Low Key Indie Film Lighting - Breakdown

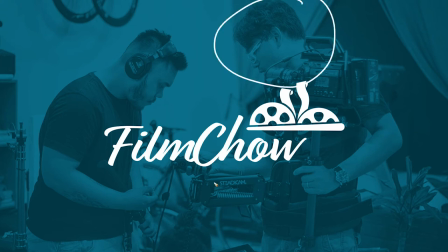Hello! Channix here for Filmchao. First of all, thank you for subscribing to our channel, and if you haven't yet, do subscribe because we have a lot of good stuff coming along the way.
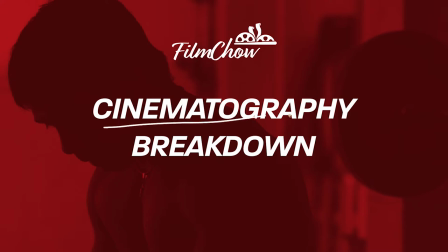And welcome to Cinematography Breakdown. In this program, we'll be breaking down shots in terms of framing and lighting, and the reasons as to why they are lit in such a way. We'll mostly be doing independent films, low-budget ones, to see how they do it and hopefully you could learn from their setup.
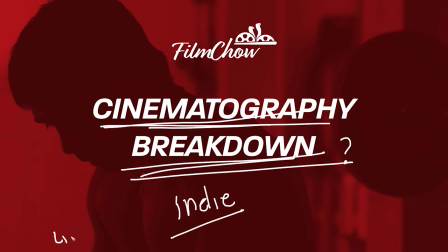This show is actually inspired by Matt Workman, another great cinematographer who also does his own breakdown over at Cinematography Database. So today we are going to talk about the film Under. In this film we are going for a very dark low-key lighting to echo the inner workings of the character's head. In terms of lighting, we are very low budget. We only have the REU 400 watt HMI PAR and we have two 900 bulb LED panels and we have a pair of deadlites.
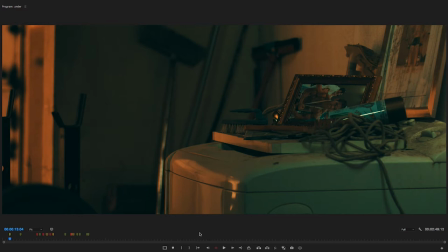Okay so for the first scene we have this DALI movement.
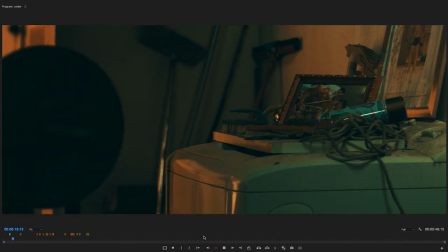I don't exactly remember the lens that we were using but I think we were using the EF 2470 and by the looks of it,
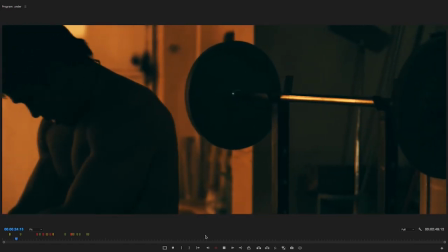we were set to 45 to 50 millimeter which is effectively an
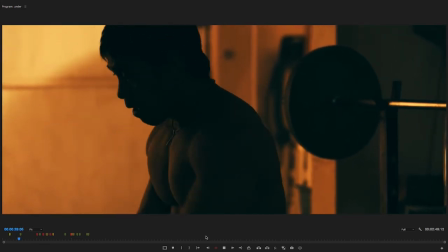85 millimeter on the Ursus 1.7 crop factor.
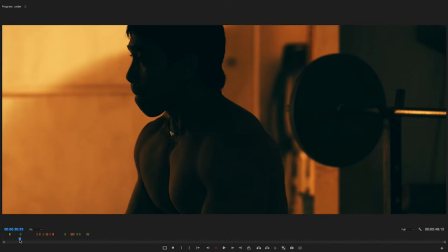Okay now let's go back to the first shot.
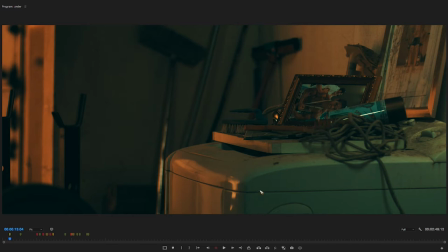We have a few things going on here and if you hear in the background that's my baby screaming. Okay so in the first position we have two things going on here. As you can see there's sort of a green tinge going on here that's coming from the practical
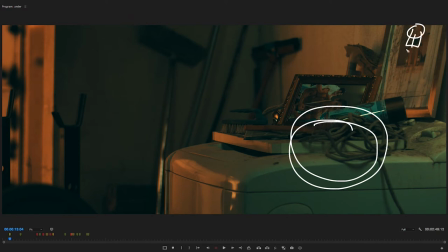from the fluorescent bulb you know the low wattage fluorescent bulbs so we have that shining here giving that green tinge normally we'll add a minus green on that light but given the nature of the character's
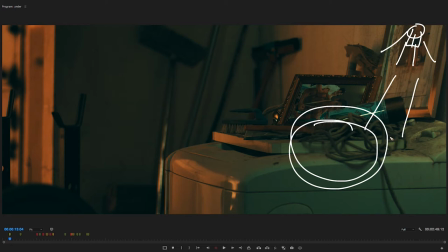pension for mystery we decided to keep it as is which does give an interesting look to the image you know that green thing going on here and if you notice we also have some frames here of the of
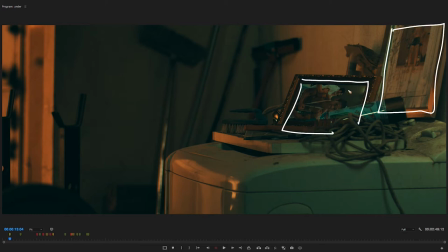our hero it's just you know it's just in the background along with the mess over here this one's dirty well that's Misa-san for you you know we're giving a very subtle backstory to the character by using these frames it's barely noticeable but it's there now Now on the second position,
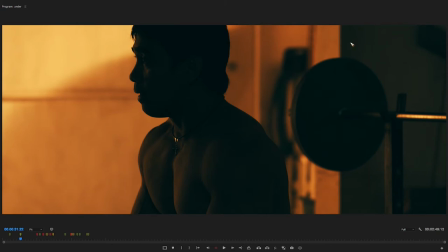the background is actually lit by a 400 watt HMI, which is hidden behind this wall. So that's right over here, shining its light here.
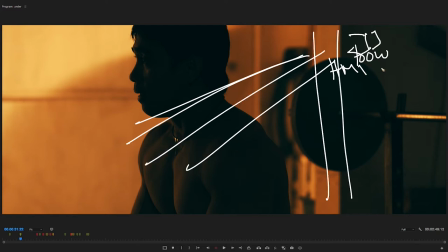So the HMI actually has a full CTO to give it the sodium vapor look of the street lamps. now there are specific gels to give it a more accurate sodium vapor look but for our purposes the CTO will
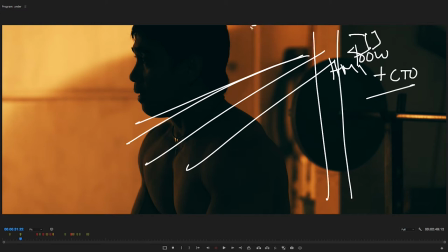do so that shadow you see here is actually from the barn doors let me
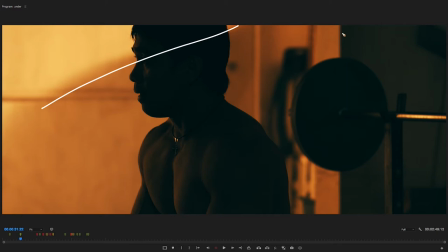clear this screen for you so the shadow you see here is from the barn doors of the HMI so we just you know this barn door we just close it a little bit so we got a little bit of shadow going on here and then this glow over here and the other light
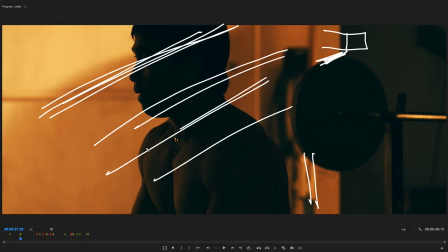coming here and the other light coming here is actually from a 900 bulb LED panel which is just below the HMI shining its light here.
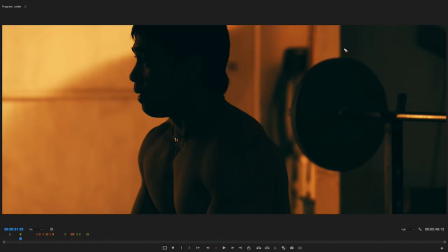And then given that the walls are painted white we didn't anymore bother to set up extra lights and we just let the light from the HMI and the LED panel bounce around everywhere. So as you can see from him,
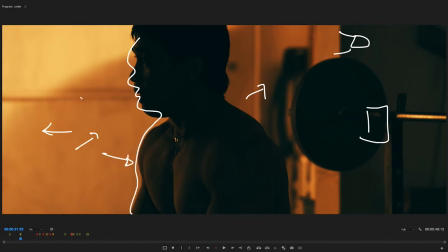from our hero, we got this nice soft light coming from the side. So that's actually from the HMI bouncing into the white wall here and then reflecting back to him.